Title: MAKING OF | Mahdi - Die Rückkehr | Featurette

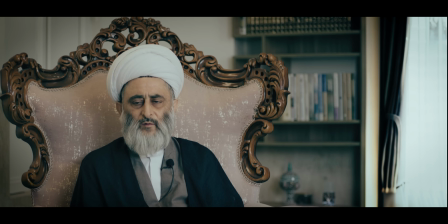[4:03]
Und da wusste ich, eine Doku zu machen, die auch noch länger ist als die erste Doku,
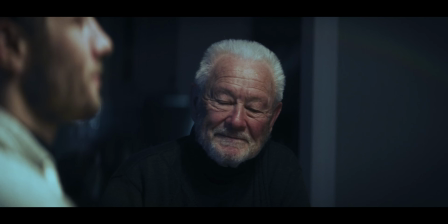[4:10]
1,5 Stunden lang nur zwischen Interviews und B-Roll-Aufnahmen hin und her zu springen, wird einfach nach 10 Minuten schon langweilig.
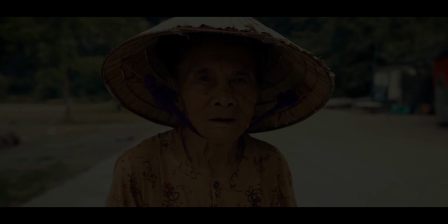[4:17]
Die Lösung war im Endeffekt, ein drittes Element in diese Doku reinzubringen, als eine Art Moderation für den Zuschauer. Denn diese Doku ist aufgeteilt in 5 großen Kapitel. Beispielsweise die Zeichen der Endzeit, die Zeichen der Wiederkunft, wie Imam Mahdi, wann Imam Mahdi erscheint, wie er die Welt verändert, wie er regieren wird. Und jedes Kapitel vertieft sich und spezialisiert sich auf eins dieser großen Fragen. Aber vor jedem dieser Kapitel gibt es eine kleine Sequenz, die im Endeffekt den Zuschauer durch die Doku hindurchführt und diese Fragen stellt, damit einfach die Doku spannend bleibt. Jetzt hätte ich mich natürlich für diese Sequenzen, wie auch jetzt, auf den Stuhl setzen können und mir die Arbeit sparen können, sagen wir es mal so. Aber ich dachte, diese Sequenzen müssen spannend sein. Die müssen was Künstlerisches haben, was Bedeutendes haben. Und da kam mir schon recht früh das Bild einer alten, heruntergekommenen Burgruine in den Sinn.
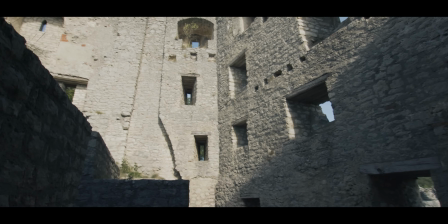[5:22]
Diese Burgruinen, es gibt nämlich sehr viele davon in Süddeutschland, in Baden-Württemberg, auf der Schwäbischen Alb gibt es sehr viele so richtig alter, schöne Burgruinen.
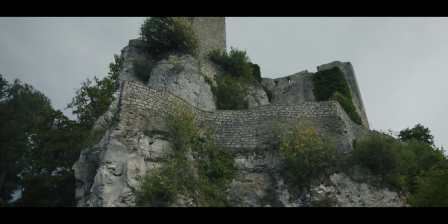[5:30]
Das Besondere ist, alle diese Burgruinen wurden in der Regel von reichen Herzögen und Machthabern gebaut, die aber gleichzeitig dem Volk das Blaue vom Himmel versprochen haben. Statt diese Versprechen einzuhalten, haben sie die Leute im Gegenteil eher ausgebeutet und sich dadurch Luxus und Reichtum angeschafft und sich solche Burgen gebaut. Das Tragische an der ganzen Sache ist, jetzt mehrere hundert Jahre später sehen wir von all diesem Prunk und Luxus nichts weiter als heruntergekommene Ruinen.
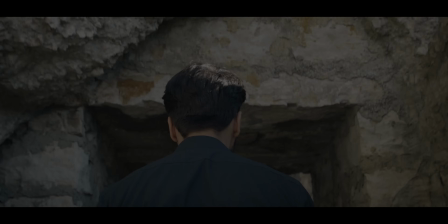[5:55]
Wenn man da durchläuft durch so eine Ruine, spürt man regelrecht diese Versprechen, die nicht eingehalten wurden.
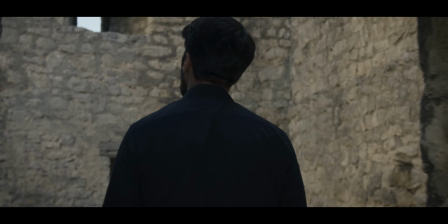[6:03]
Das, fand ich, ist ein enorm schöner Kontrast zu Imam Mahdi. Denn Imam Mahdi wird all die Versprechen einhalten, die diese Leute und Herzöge damals nicht eingehalten haben. Die Welt, die Imam Mahdi aufbaut, wird eine Welt sein, die niemals in einer Ruine enden wird.
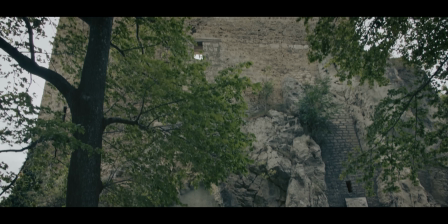[6:19]
Es wird eine Welt sein mit Bestand. Und diesen Kontrast fand ich sehr schön, das auf einer Burg festzuhalten,
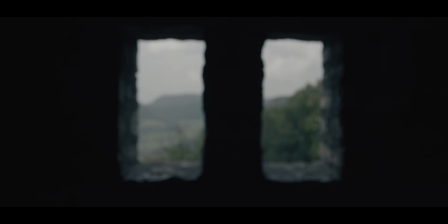[6:27]
wo all diese Lügen und Ausbeutung stattgefunden hat. Jetzt konnte ich natürlich diese Szenen schlecht selber drehen, vor und hinter der Kamera. Deswegen habe ich für diese Dreharbeiten die Hilfe von drei alten Freunden in Anspruch genommen. Das Witzige allerdings war, dass diese Jungs keinerlei Expertise in Kameraarbeit und Dreharbeiten hatten. Also da haben wir uns echt auf was eingelassen.
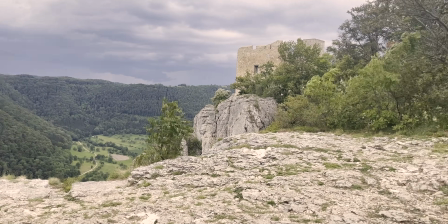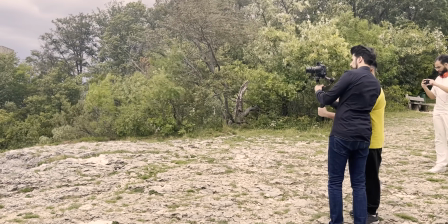[6:59]
Und das zweite Problem war, im Nacken hingen uns die Gewitterwolken und die Nacht kam relativ früh rein. Und wir hatten nur diesen einen Drehtag, aber hatten eine ganze Liste an Takes, die wir aufnehmen mussten. Um es kurz zu fassen, dieser Tag war stressig amüsant. Aber Gott sei Dank haben wir es noch hingekriegt, diesen Tag sauber über die Bühne zu bringen.
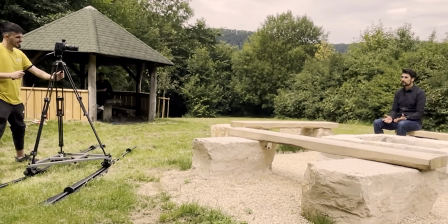[7:19]
Die Jungs haben astreine Arbeit geleistet, obwohl sie zum ersten Mal so ein Equipment in der Hand hatten, die Szenen aufzunehmen.
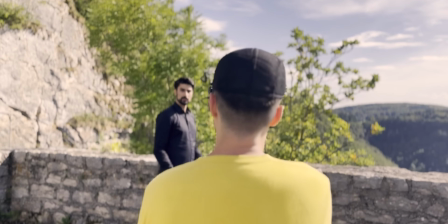[7:24]
Also ich bin wirklich zufrieden von dem Resultat an diesem Tag.
Namen. Werden Sie ihn einfach so mit offenen Armen begrüßen?
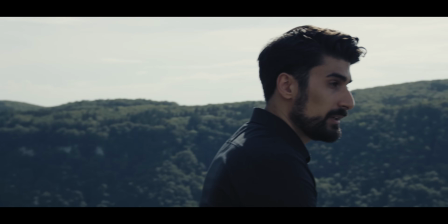[7:31] Werden Sie ihn vielleicht sogar bekämpfen? Wie will Imam Mahdi diese kaputte Welt noch retten?
Eine jede gute Dokumentation steht und fällt mit den Interviews. Und ganz im Gegensatz zur ersten Dokumentation, wo ich mir überhaupt keinen Plan hatte, wen ich interviewen soll, ich bin einfach mit meiner Kamera losmarschiert und habe gehofft, dass sich irgendwas ergibt.
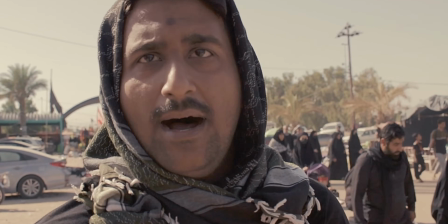[7:56]
Bei dieser Doku dachte ich, den Fehler mache ich nicht zweimal und habe mir tatsächlich eine Liste angelegt an Gelehrten und Leuten, die ich interviewen wollte, habe die sogar vorher kontaktiert und Termine ausgemacht. Aber an dem Tag, als ich meinen Fuß in Najaf und Karbala reingesetzt habe, vor allem in Arba'in, ist alles in die Hose gegangen.